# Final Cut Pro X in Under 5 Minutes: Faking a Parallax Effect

Welcome to Final Cut Pro X in under 5 minutes. I'm Steve from RippleTraining.com. In this episode, I'm going to show you how to create a faux camera parallax effect, where a photo appears to have depth and change perspective.
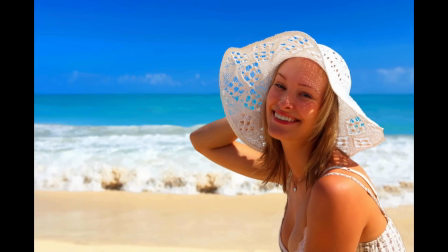15s
In this photograph of the girl on the beach, the camera appears to move towards her as the background focus changes. This effect is often achieved with a compositing application like motion or after effects that employ a 3D camera to move through the scene. Since Final Cut Pro does not have a 3D camera, you can still fake it and get cool looking results.
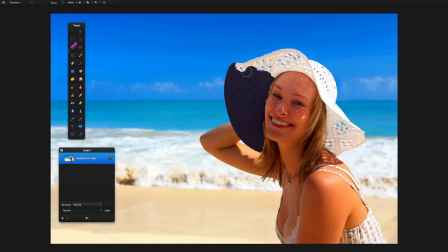34s
Before you can animate the photo, you need to separate the subject from the background. Here, I'm in Pixelmator and I'm using the Paint Selection tool to select just the girl.
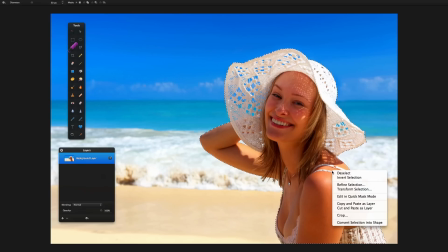43s
Once she's isolated, I'll right-click and choose Cut and Paste as Layer.
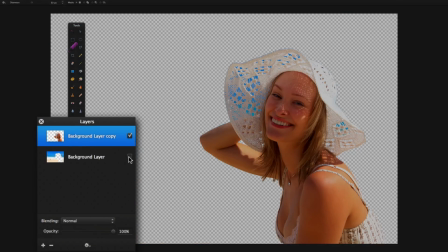49s
Toggling the Layer Visibility reveals that the photo is now separated by subject and background.
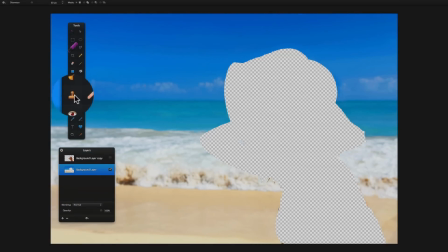55s
Next, you'll want to select the background, then fill in the hole left by the cutout. Select the Clone tool, then start cloning in neighboring pixels.
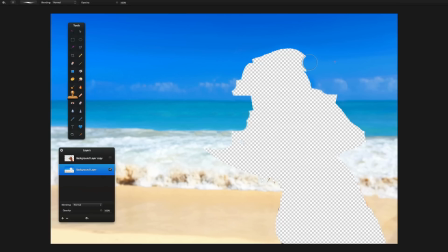65s
The reason this step is important is that when animating the layers in Final Cut Pro, you want to give the impression that the background is one seamless image behind the subject. You won't need to clone in the entire background, just enough to hide the hole near the edges of the subject.
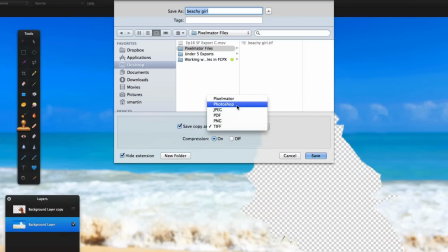79s
When you're finished, save the image as a Photoshop document, then import it into Funnel Clip Pro 10.
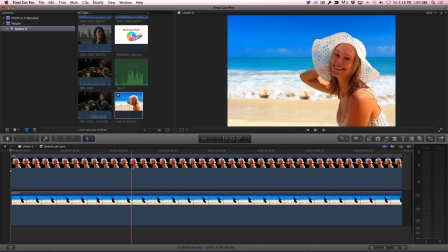84s
Double-click the clip to reveal the layers in the timeline. To verify that your layers have imported correctly, select each layer, then press V to disable and re-enable them. By default, the layer durations are too long. I'll move the playhead to 6 seconds by pressing Ctrl-P and entering 6.return.
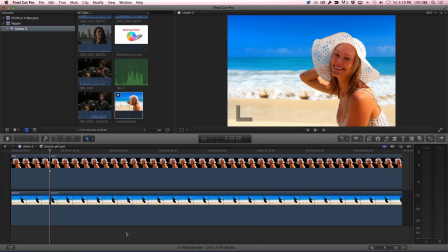103s
I'll then press Shift-Command-B to blade both layers at the playhead location, delete the clip excess, then press Shift-Z to fit the layers to the window.
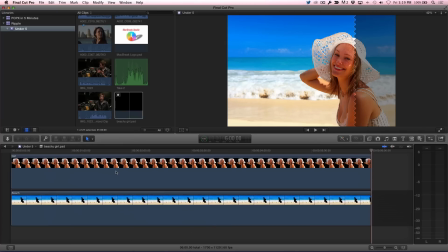112s
Let's start by animating the girl. An often used animation technique is to lock in your ending keyframe first. With the girl layer selected, I'll press the N key, then the left arrow key once to park the playhead on the last frame.
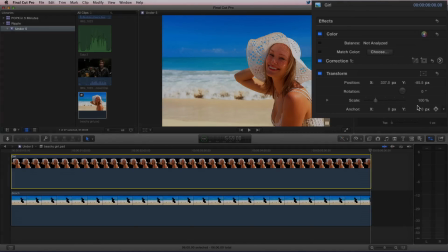124s
In the Inspector, I'll add a keyframe for scale, then enter 120 for the scale percentage. image.
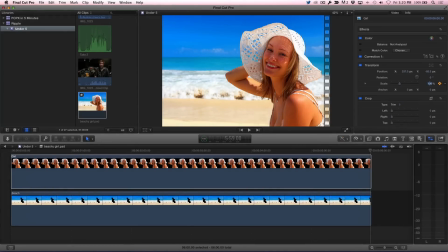131s
I'll move the playhead to the beginning of the timeline by pressing the Home key, then enter 100 for scale.
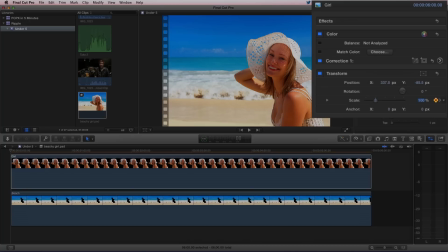136s
Because the keyframe was already set for the end frame, there's no need to set a keyframe for the start frame.
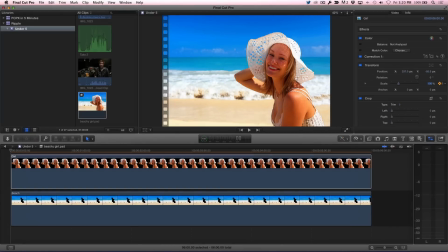142s
Let's play back. Now I need to animate the background, but I don't want to start from scratch. I want to use the keyframes I already created for the girl as a starting point.
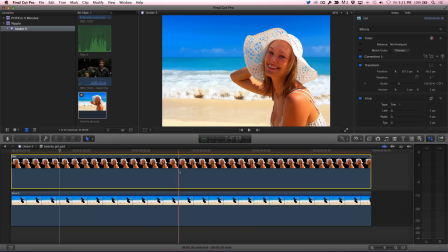157s
With the girl layer selected, press Command C to copy, then select the background layer and press Command Shift-V to bring up the Paste Attributes window.
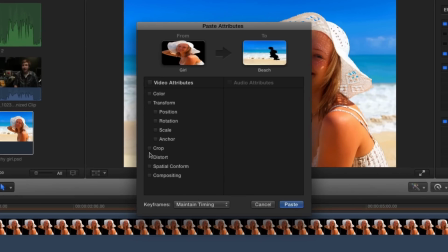165s
I'll select Scale, then Paste.
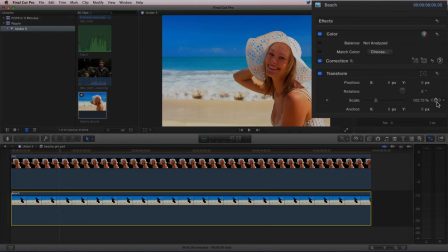170s
I don't want as much scaling on the background, so I'll select the background layer, then in the Inspector, use the Next Keyframe button to park the playhead on the last keyframe. I'll enter 110 for the scale percentage and playback.
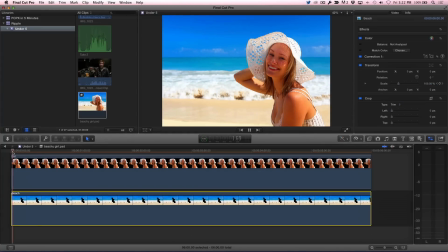As a finishing touch, I want to add a slight blur to the background to simulate a depth of field change. With the background layer selected, open the Effects Browser, locate the Blur category, then add a focus effect to the layer.
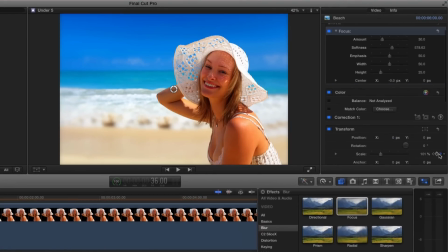200s
With the playhead parked on the second keyframe, I'll use the Focus Amount slider to create the amount of blur I want.
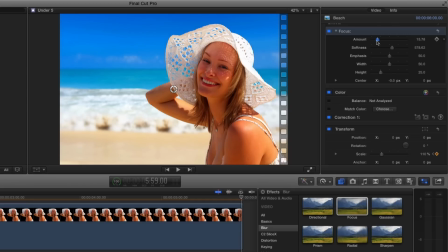206s
The amount of 30 is a bit heavy handed so I'll reduce it to 15 and set a keyframe. I also want to change the focus center point so that the whitewash of the surf is more in focus because it's closer to the subject. I'll drag the Y hot scrubber until the focus is centered where I want it.
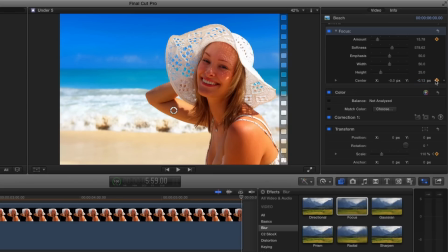223s
I'll set a keyframe for the center parameter, then press Home and set both the focus amount and center point to zero.
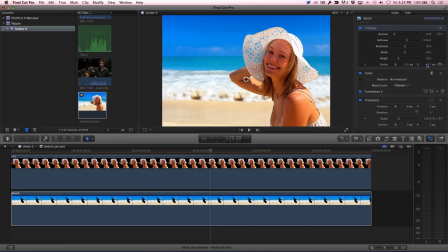231s
At any point you want to adjust the timing of the animation, select the layer and press Ctrl-V to reveal the animation editor.
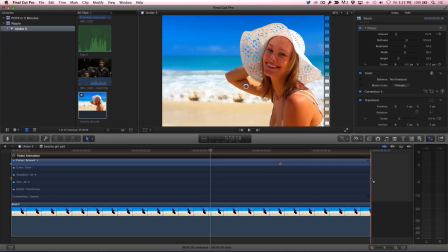238s
Drag the keyframes to a new location to make the blur effect and or scale happen earlier.
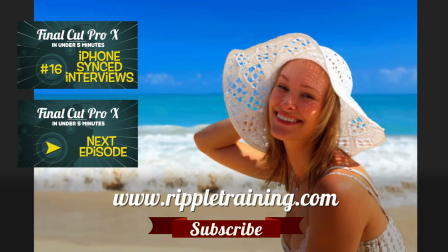243s
Click the subscribe button below. If you have an idea, comment, or suggestions, leave those below as well.